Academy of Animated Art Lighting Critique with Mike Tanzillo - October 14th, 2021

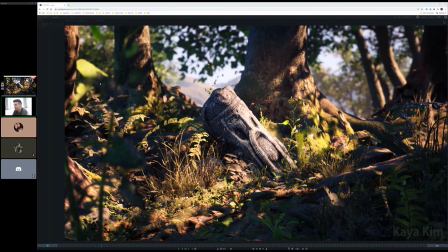6s
Hello, everybody, and happy Thursday to you all, and welcome to your daily lighting critique.
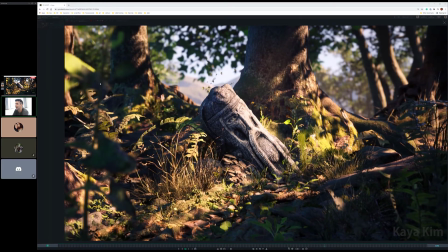11s
We have one video that we're going to start with here. This is Kaya, and Ruby just made the sound.
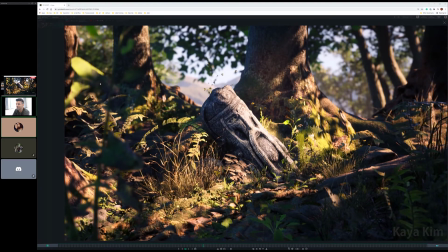18s
I think that is really nice. She started playing this, and she goes, "Ah," and I was like, "Yes, that is the mood that we're going for."
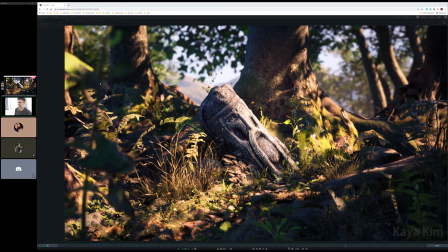25s
In a word.
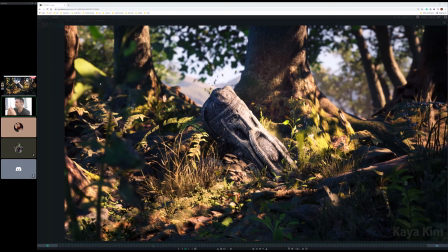27s
So from the last iteration, you slow down the leaf movement considerably, and I think that helps a lot because it really does help kind of sell that mood. And that just like calming, easy, because like everything else, all the other motion in this is nice and easy, which can keep those shadows nice and easy too.
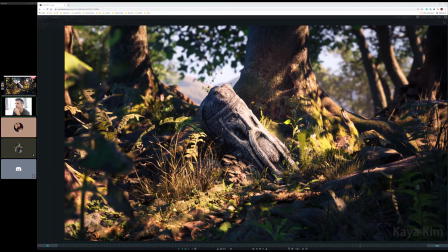43s
So it's all looking good. The only thing, and this is just probably Unreal things, but there is some noise and chatter going on in the image. Like if you look, and again, it might just be sampling, might just be the fact of the render engine that they're using, yada yada.
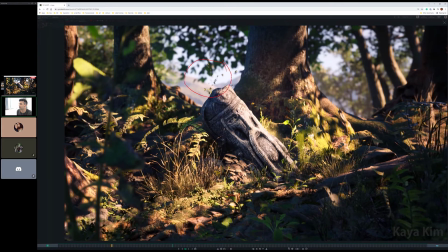61s
But like if you look here. And if you look especially like right here, it might be tough to see on through the stream,
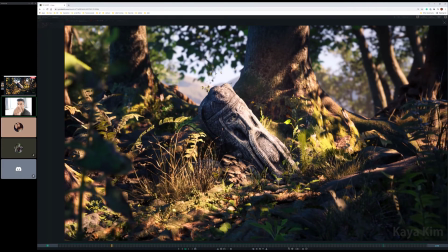68s
but basically with these blades of grass and anything that's very small,
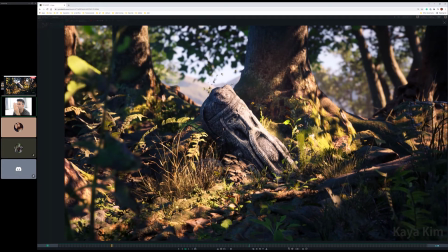74s
it's a sub pixel level. What you start to see is when you go from frame to frame, it starts to flicker because
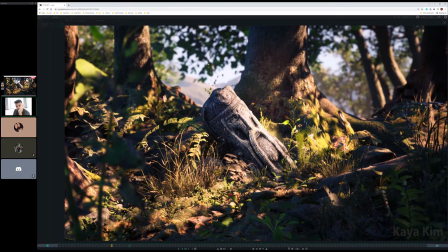83s
literally that blade of grass is less than a full pixel wide.
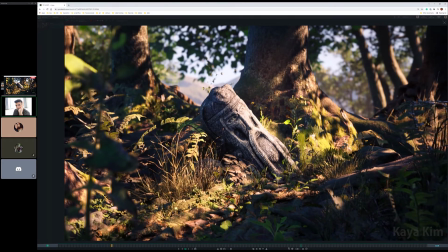87s
So on some frames it'll pick up as being more than half of that pixel, so it'll render, and on other frames it won't.
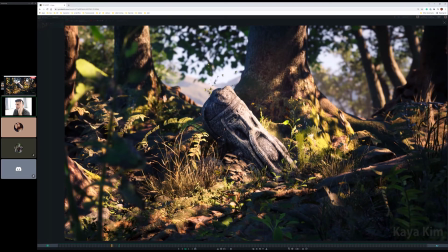92s
It'll be less than half. So it just kind of looks like it's coming and going very, very quickly.
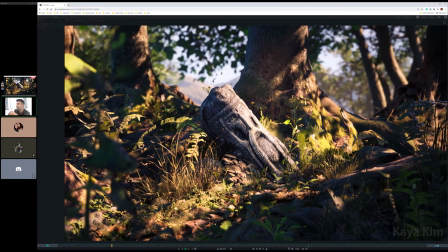97s
And just the resulting image is a little bit of flicker. In film, what we would do is we would isolate those elements,
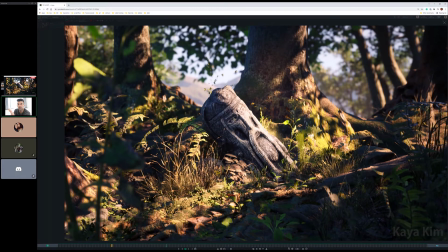103s
render them at a larger resolution so that you would render at, if normally you're rendering at 2K, you'd render at 4K or 8K,
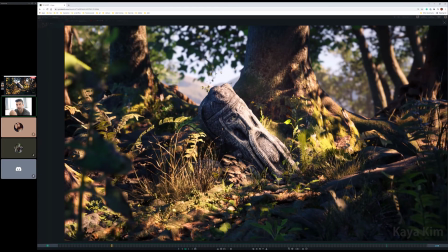110s
so that there are just more pixels and it has more opportunity to actually render out that very, very small thing.
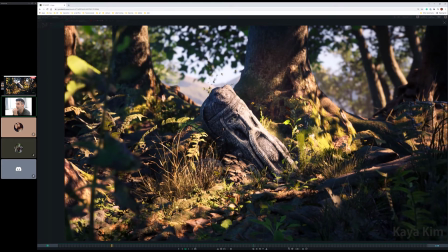116s
And then you would put that back in. But given this, I don't know if there's much else that we can do inside Unreal, but just something to be aware of.
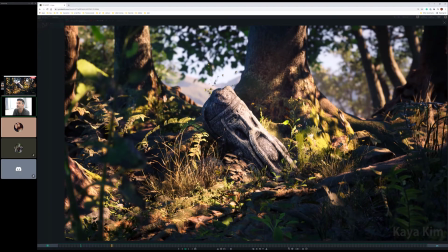123s
And then additionally, if there was any last note that I could add,
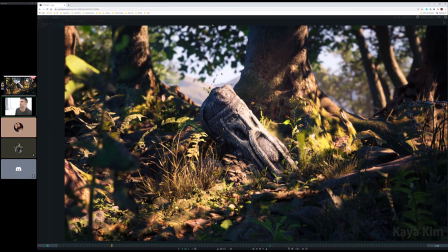127s
and it's just that these leaves right here in the background, they feel a little bit. It's just that those right there are a little bit even, where everything else is dynamic.
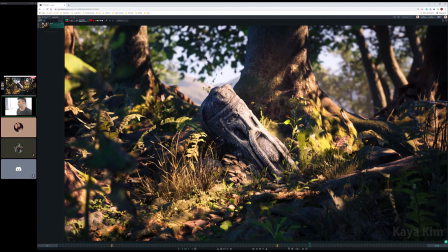143s
Everything else has like shaping and we got this spot of interest. Like there's just with these, I would do one of a few different things. I would either figure out a way to get a little like one like ray of sunlight through there,
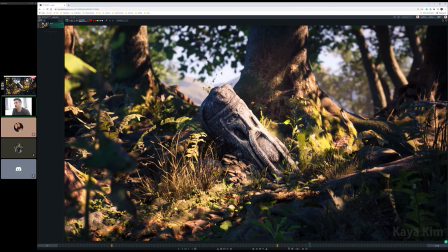158s
or have the sunlight play like they're on the other side of the leaves and start to see a little bit of translucency through them. Or the third case would be to add some specularity to them back there and just get a little more shaping on them. But I don't know if you all, Mindy, Kat, or Ruby, if any of you three have any thoughts on this as well.
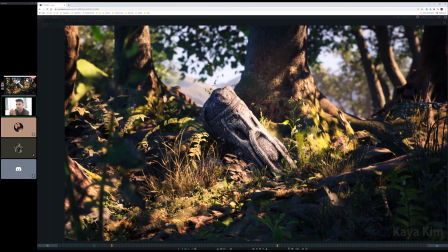176s
But I think I'm feeling pretty good about it.
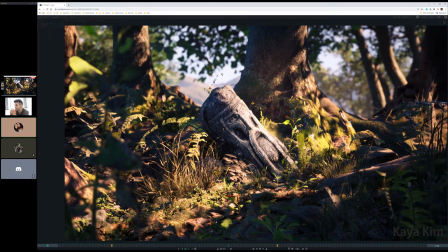181s
I think it looks good. I don't know
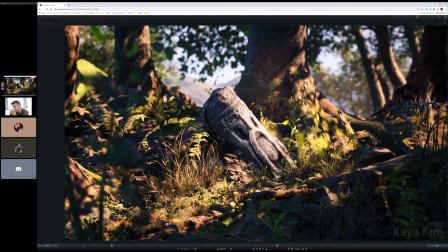185s
how she's rendering this out, but if she's rendering it in the old form of the movie render queue, you can actually increase the resolution on it.
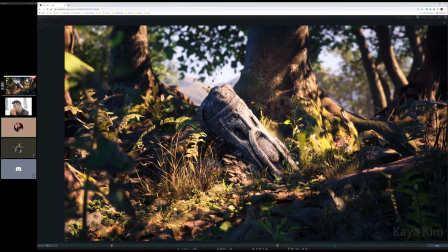193s
Oh, cool. So she might be able to go in and do that. I don't know if she's doing that or rendering it as PNG, so...
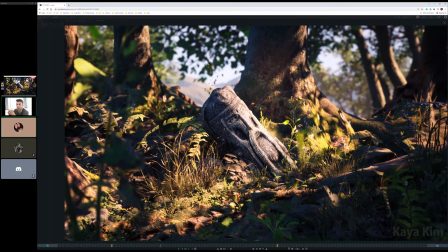199s
Yeah, and it might just be like a low res test render too. I mean, I'm not sure. Yeah, yeah.
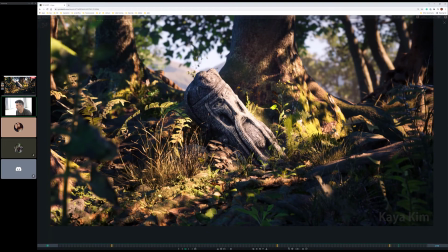204s
And like I was noticing, like, oh, I moved this. If you look like right down here, there's some kind of, because that feels more like popping than leaf movement, but I could be wrong.
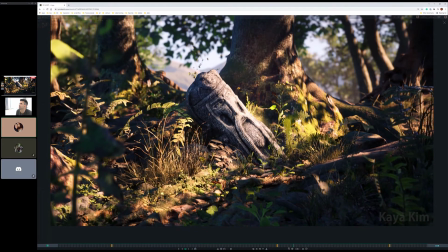213s
Yeah, I think it looks really good. Yeah, this is great. Very, very, very cool.
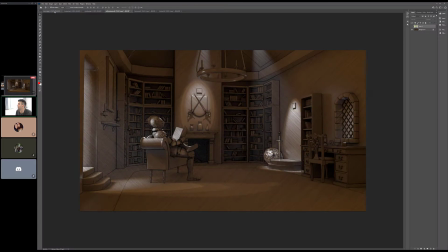218s
All right, let's hop into our stills. So, we will do.
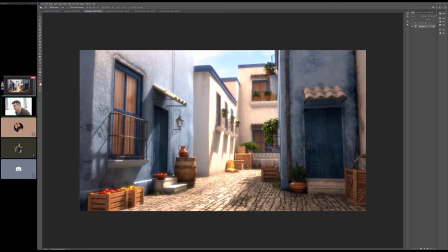224s
I will start with those that are present. First up, we have Mindy, and then I'll go back to everyone else. Mindy, so I think this looks great. I think. Oh, that, yeah. I like it a lot better than my last version. Yeah, it's amazing.
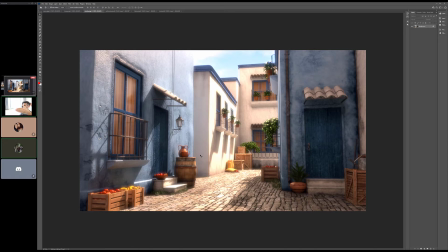242s
So it's amazing how that small camera shift to the side creates a lot more diagonal lines and less parallel, like less kind of horizontal lines, and it just makes the image a lot more dynamic overall.